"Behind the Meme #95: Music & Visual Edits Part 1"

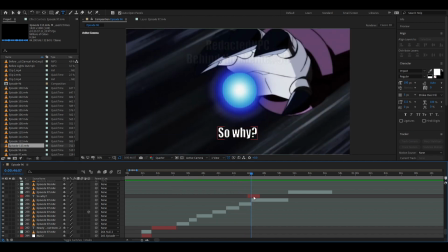29:47 This needs to be earlier.
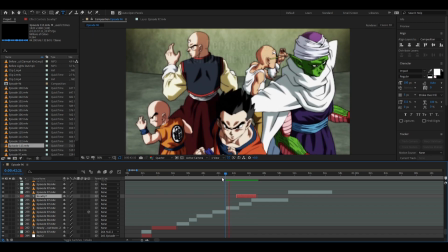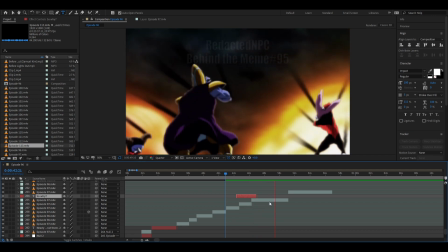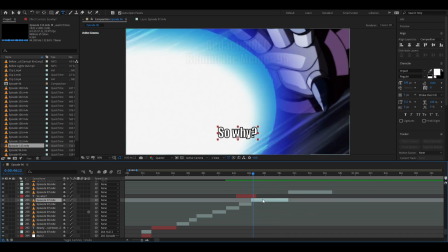30:00 This needs to be shorter.
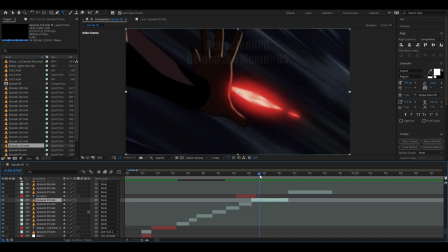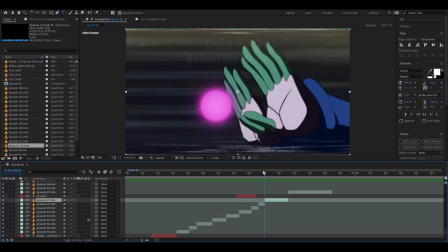like half? I think half is good.
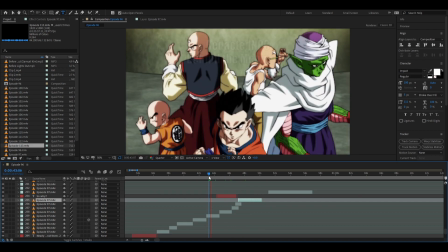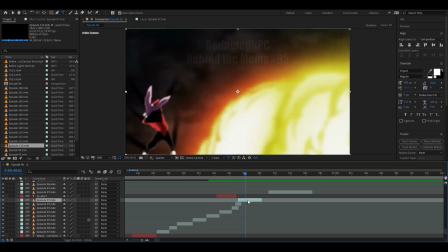Maybe a little bit longer to match the music.
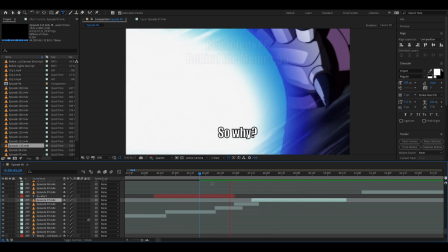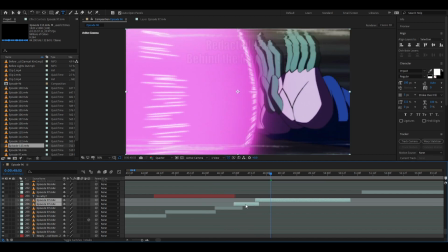30:37 Almost there.
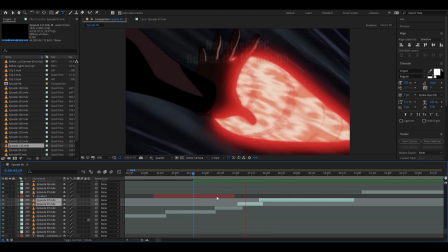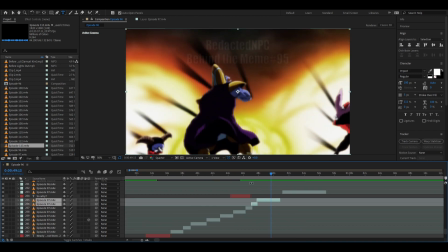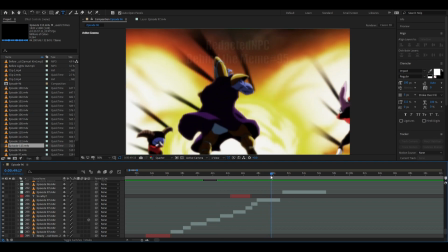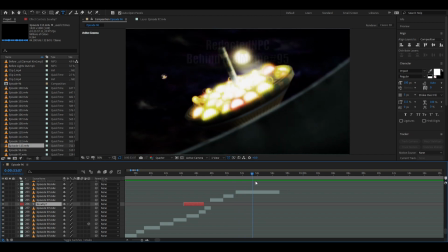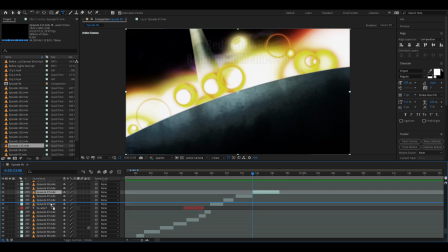31:14 We're gonna go an extra frame in from now on as best we can. What's this?
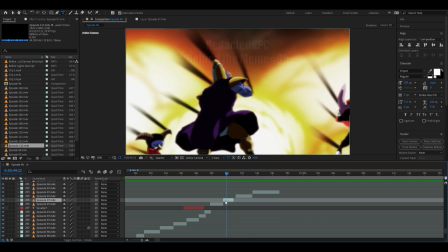31:20 We don't need this.
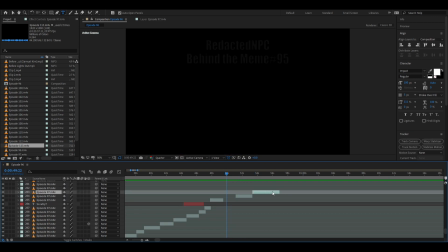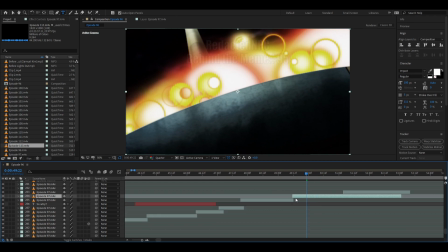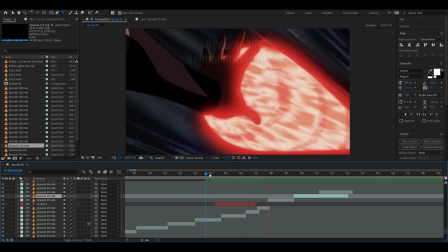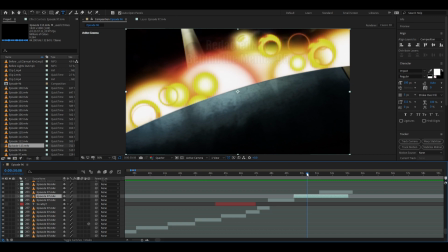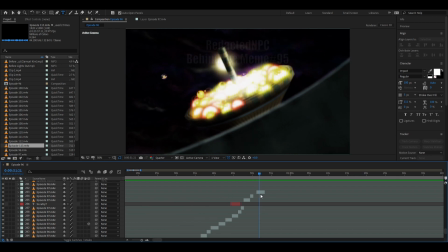31:43 Okay, so now if we could have like the dust clearing or someone coming out of...
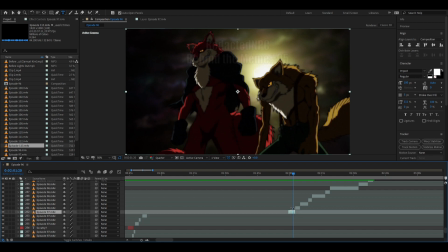31:50 This might not be bad.
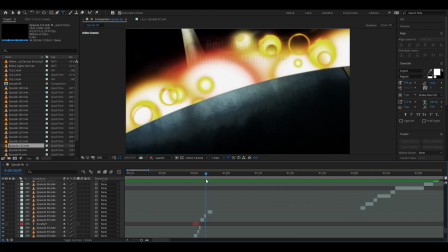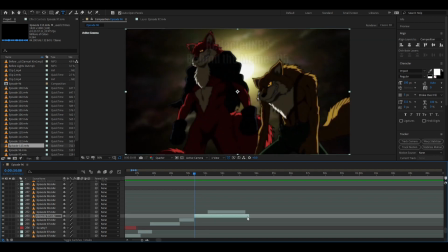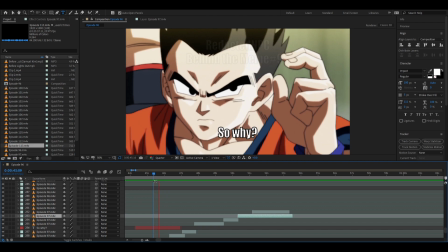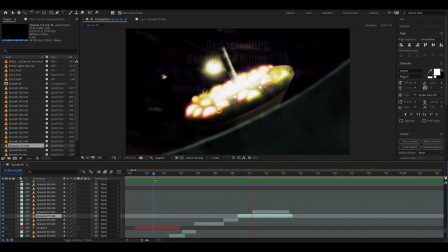Actually, maybe we should extend this a little bit more.
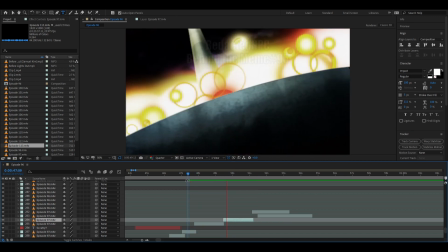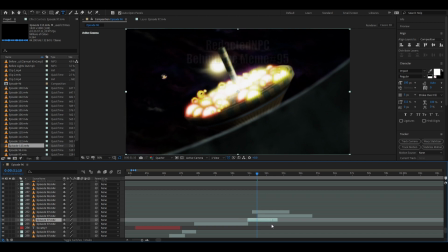32:23 Maybe we should extend this too. I don't think we're going to need that.
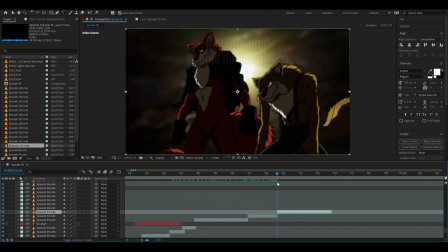32:31 The idea is to show that all the blasts are concentrated on one side of the arena, because that's where everyone... these guys are.
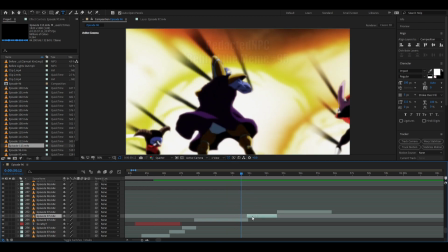32:41 Okay, so here at the next drum, we should switch to this shot.
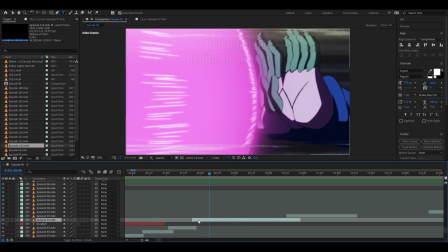32:53 Also, this is a little bit early.